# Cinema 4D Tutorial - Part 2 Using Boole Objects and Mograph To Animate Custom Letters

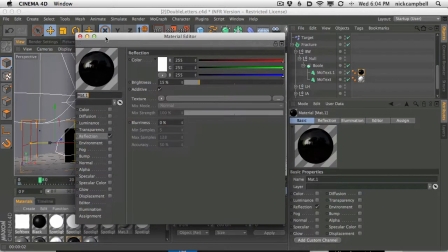One of the differences is that in the pop-up, you're going to have all these little check boxes to turn on and off your color and your reflection and all this stuff.
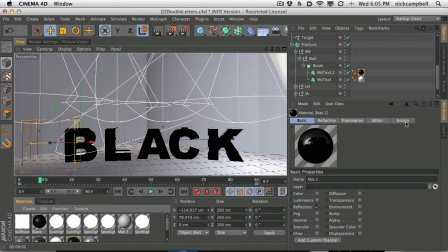In your little non-pop-up window, in your attributes manager, it's not going to be that way. What you're going to have instead is this basic tab that then you can turn things on, and then you'll have a tab for each one of those. So it's a little bit different over here. I'm not sure why that is,
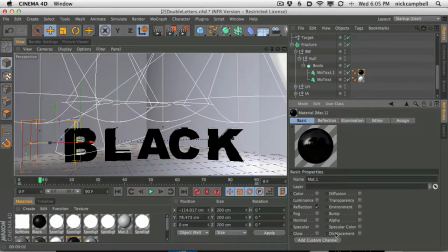but you're going to have a slightly different interaction with the texture and the material attributes depending on how you open them up.
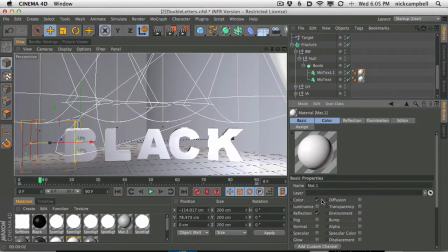So that's something to keep in mind. So first thing, let's add some color back into this. We do want a little bit of color.
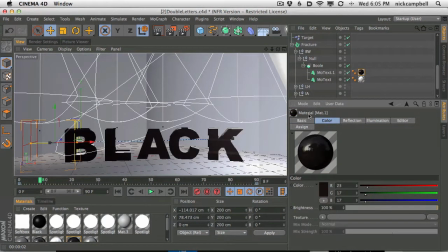Let's go into color and make it almost black. That's going to help right there just by adding a little bit of something to bounce off of. The other thing we need is some specular. And let's go into our specular and really turn it down. Let's widen it out and then really tone it down.
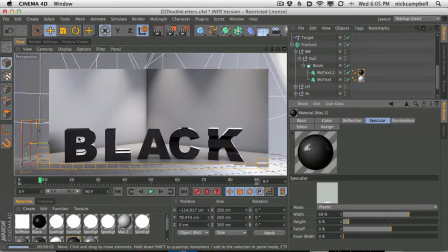But what that's going to do, if we hit render now, you can see it is still black, but now we're starting to get some variation.
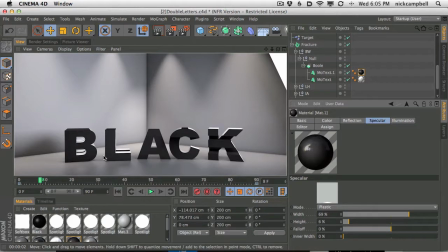We're going to have slight variations on the gradients depending on where the lights are and all that other fun stuff. So that already looks a lot better. Okay, so I think we're getting pretty close.
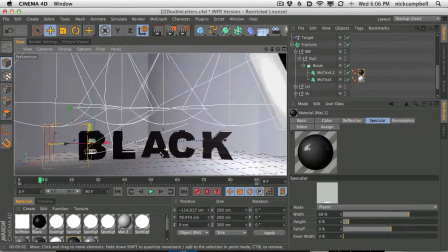Now, this softbox here might be in the way, depending on how far back your camera is and how you want to set up your scene.
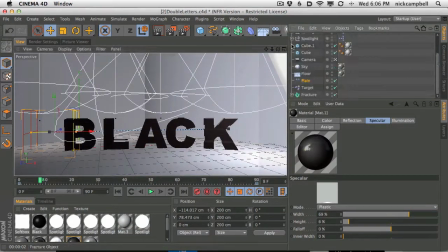If it ever is, you can always turn that off.
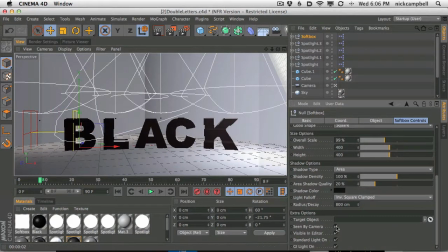You can go to your softbox, go all the way to the bottom, and say scene by camera, no, and also visible in editor, no, and that'll just get rid of it altogether.
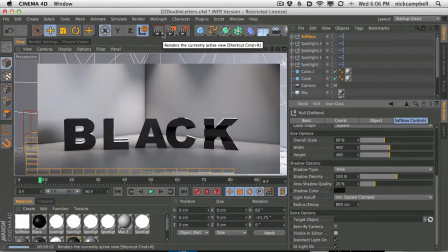It'll still render the same. It'll be identical, but now it'll be the heck out of there.
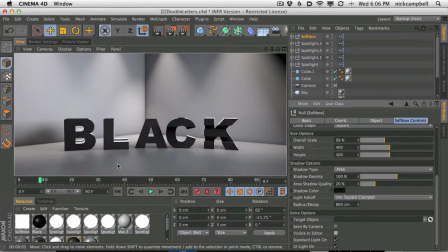Okay, so that's looking pretty good. I like our blue. Might be a little too blue.
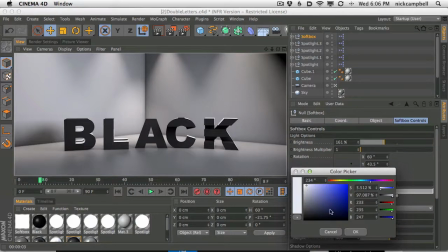Let's tone that back just a little. You can see a little bit of color goes a long way in those lights.
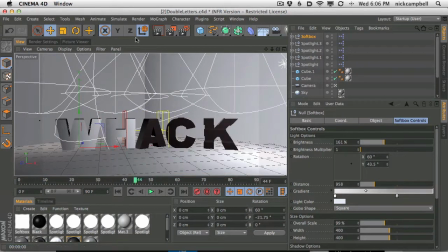And let's go to a halfway point here. Ooh, whack. We can spell whack. Dude, I like that.
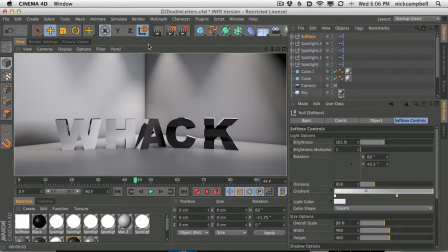That's like 90s, right? That's whack. Do people still say that? All right, here we go. We got some reflection going on. I think that's reflection, right? Let's check our white material.
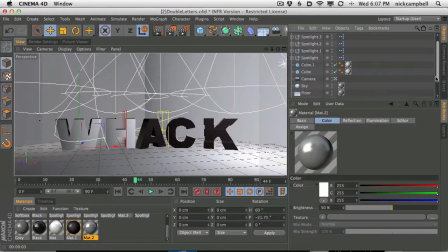That's the floor. So again, we could just find it in our scene here.
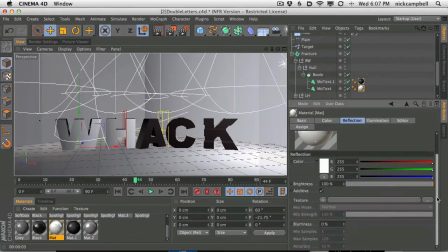Double click on it, it'll open up. And yes, we do have some reflection. And it is quite a lot. So let's go to Fresnel and just add that and see where that gets us.
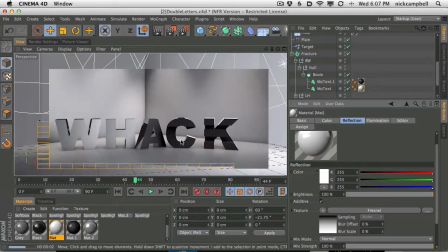That's already a lot better.
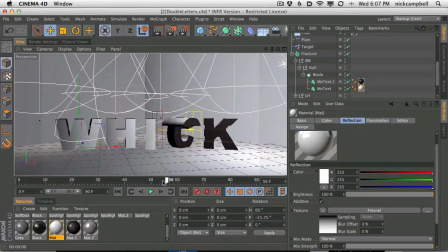This CT here was giving me a little bit of problems when I was playing around with it when starting to light it. And that's because it's kind of this round shape here. When it's facing us, we get a lot of interesting things.
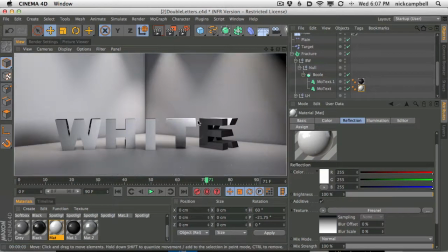You can see on the top, we're getting a lot of reflections from these lights. And on the bottom, it's really going to a really dark gradient here. It's really almost going all the way to black. And this is the white side of the type.
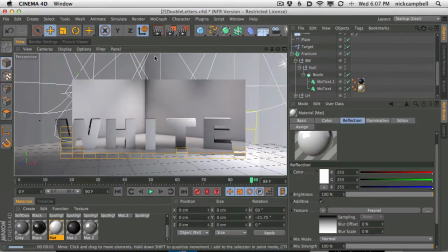We should be able to make this as white as possible and kind of make it stand out a little bit.
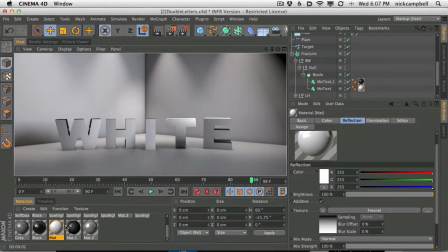And the way we could cheat that is to add a little bit of luminance.
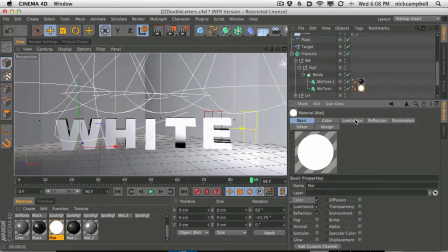And that's exactly what we're going to do. We're going to add a little bit of luminance, go into the luminance tab, and then just kind of tone it back a little bit.
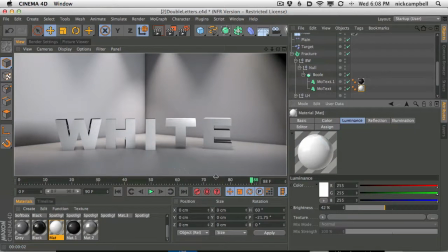You don't want a lot, but you just want to punch out some of that muddiness and really make it pop a little bit. It's also still a little hard to read, and that's because I think our walls and stuff are a little too bright to begin with.
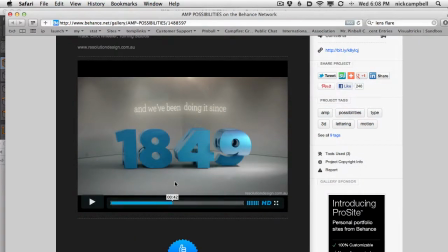If we tone this back, you can see in the original what they have is they have blue type, so it's a little easier as well. But they have these kind of medium gray, lighter to medium gray walls that are then tinted a little bit off white with these lights and stuff.
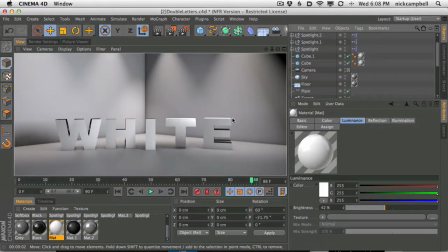So that's something we could fix by going to our wall texture
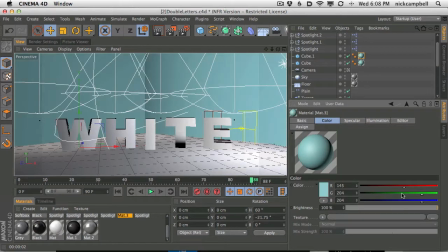and going to color and just toning it down. We might as well add a little bit of that warmth as well.
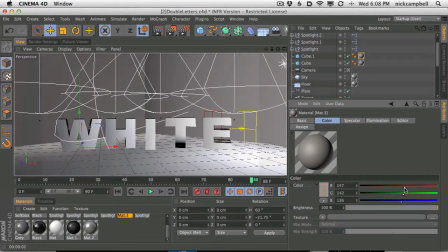You can see I'm just barely offsetting these colors to add a little bit more red in general to our scene, and that, again, a little bit goes a long way.
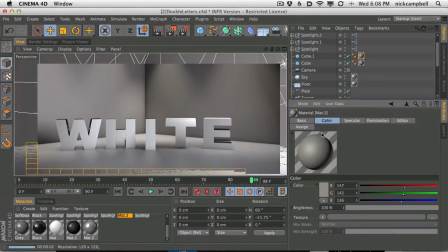There we go. That's looking better.